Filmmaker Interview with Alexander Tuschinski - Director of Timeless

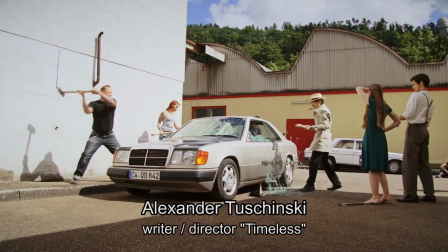0:06 Let's run away like Bonnie and Clyde.
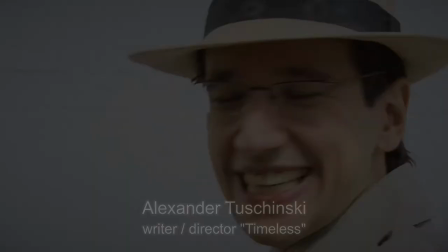0:12 Let us leave one behind.
To describe my feature film Timeless to a new audience, I would say it's a satire.
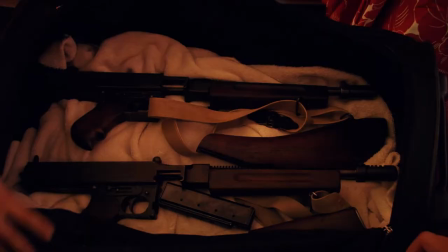0:28 It's an anarchistic comedy. Anarchistic not necessarily in a political sense, but in a stylistic one,
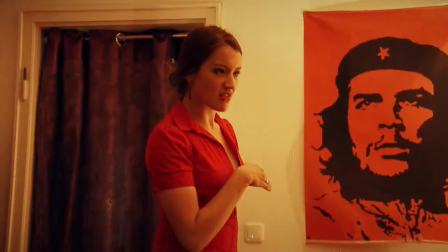0:34 meaning that it's unpredictable and it plays with genres. we have some scenes that are straight drama, we have very realistic war scenes,
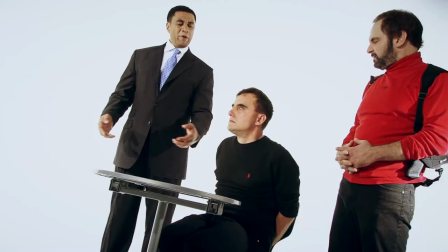0:43 then we have slapstick comedy, then we have thriller sequences. So I would say it's an unpredictable comedy in the satire on many aspects of the modern world. I have always been very fascinated by how quickly people's mindset can switch into a totalitarian one independent of the ideology just in general how difficult it is for many people to remain truly tolerant and in timeless I wanted to
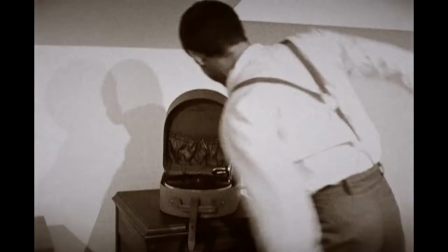1:19 show that issue so by making a young man from 1932 right before the
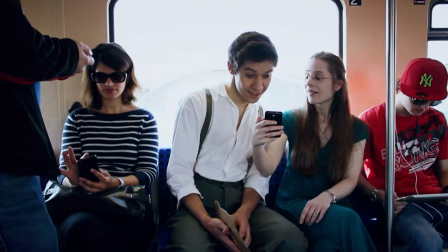1:26 Third Reich was taking place travel in time to a quasi
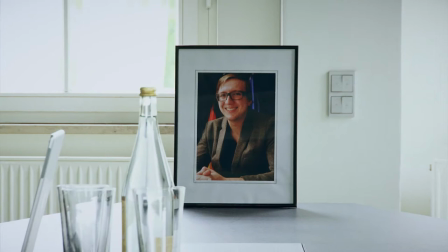1:31 dystopian very near future in which there is a strange totalitarian system I wanted
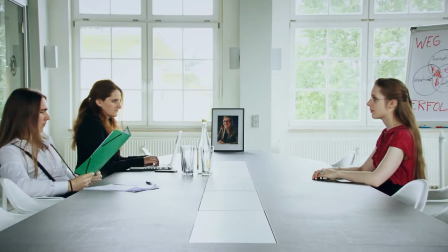1:37 to show the nature of totalitarian thought really independent of any ideology and
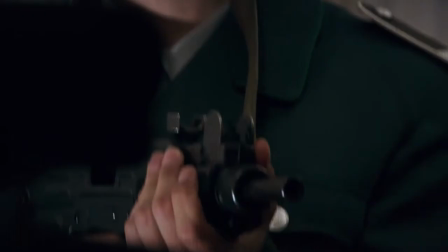1:43 I thought it's best to tell this story not in a preachy way but in a very
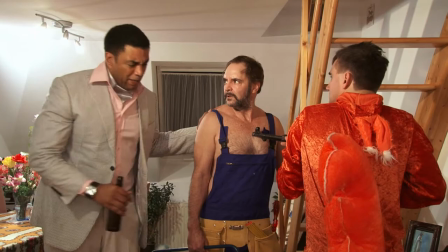1:48 light way to make people laugh to make people enjoy it and
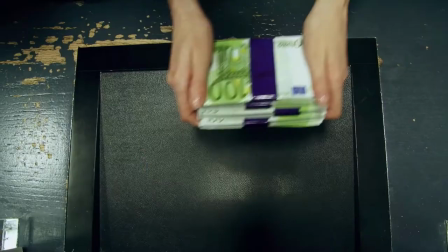1:53 then later realize what's actually happened there so we have scenes you laugh about
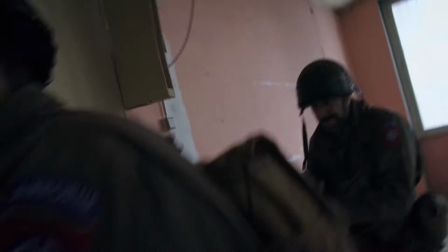1:58 it it's very funny then later when you think about it you realize wait a second there's
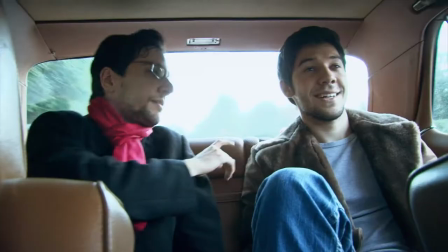2:03 really tough stuff going on there and especially the ending of timeless
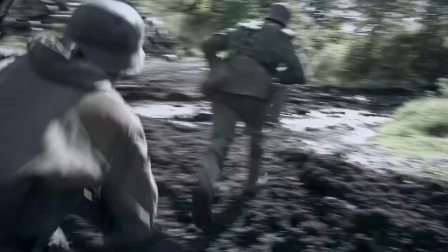2:08 I wanted to make very brutal to suddenly make laughter stop and make people realize the true
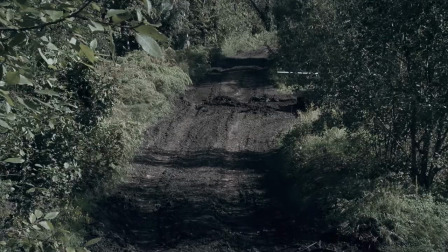2:15 nature of what totalitarian systems lead to violence and war so that's what prompted me to do it you know I was actually pretty fortunate because there were no real difficulties when making timeless I know this sounds like some kind of marketing PR thing to say but it's actually the truth it was a very straightforward and very pleasant
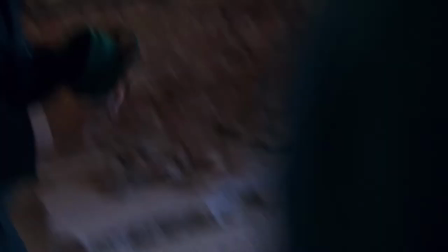2:41 process the biggest challenge was that there were you know a mix of
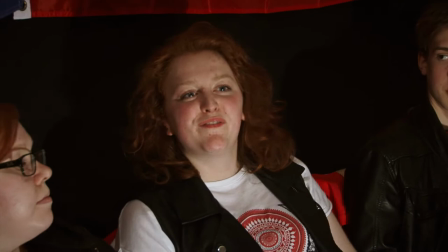2:46 professional actors and friends of mine who do it in their free time and
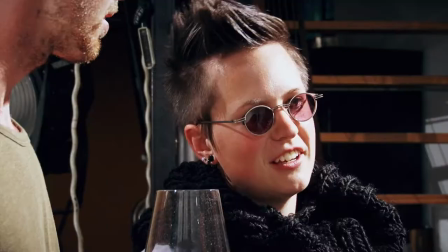2:52 to coordinate everybody so that they have time that was actually relatively difficult but it worked quite well you know I produced a film myself so this was also my task and actually the most interesting thing to me was how
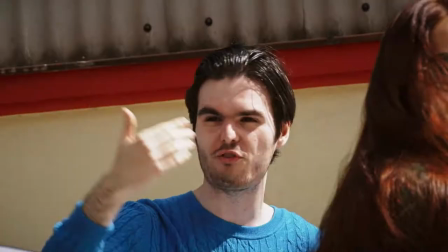3:08 the film grew and grew and grew as I made it. The sequence where we smash a car in the final movie was actually just a dialogue in
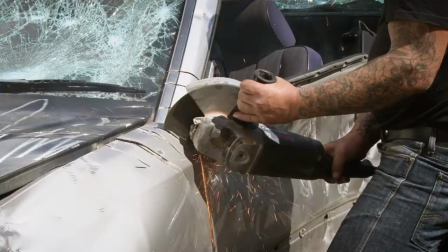3:16 the screenplay and I wrote a script myself so three or four weeks before I shot it I thought wait this isn't that interesting let's make the dialogue shorter and let's destroy a car during the scene so
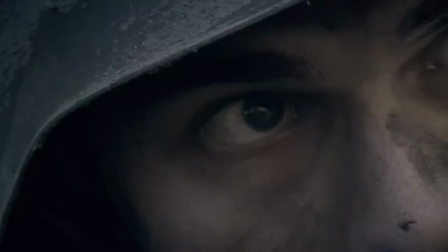3:32 that was pretty nice and the ending the world war 2 scene with the tank was originally
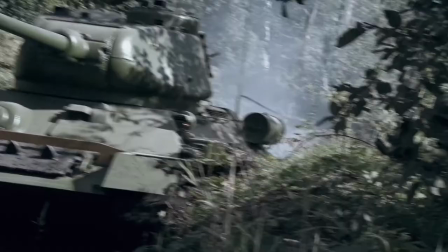3:38 just a few german soldiers in a bunker then i found mr johan bindig in saxony who owns a tank actually a world war 2 tank that's deactivated but still it can drive it looks very real so
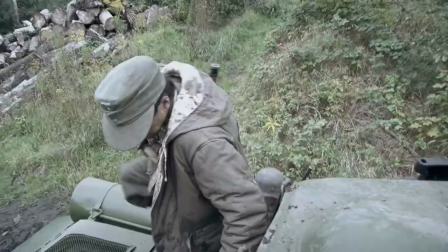3:51 suddenly we shot the ending scene as a world war 2 tank battle which was pretty exciting so really it was challenging but not no particular difficulties I'm lucky to say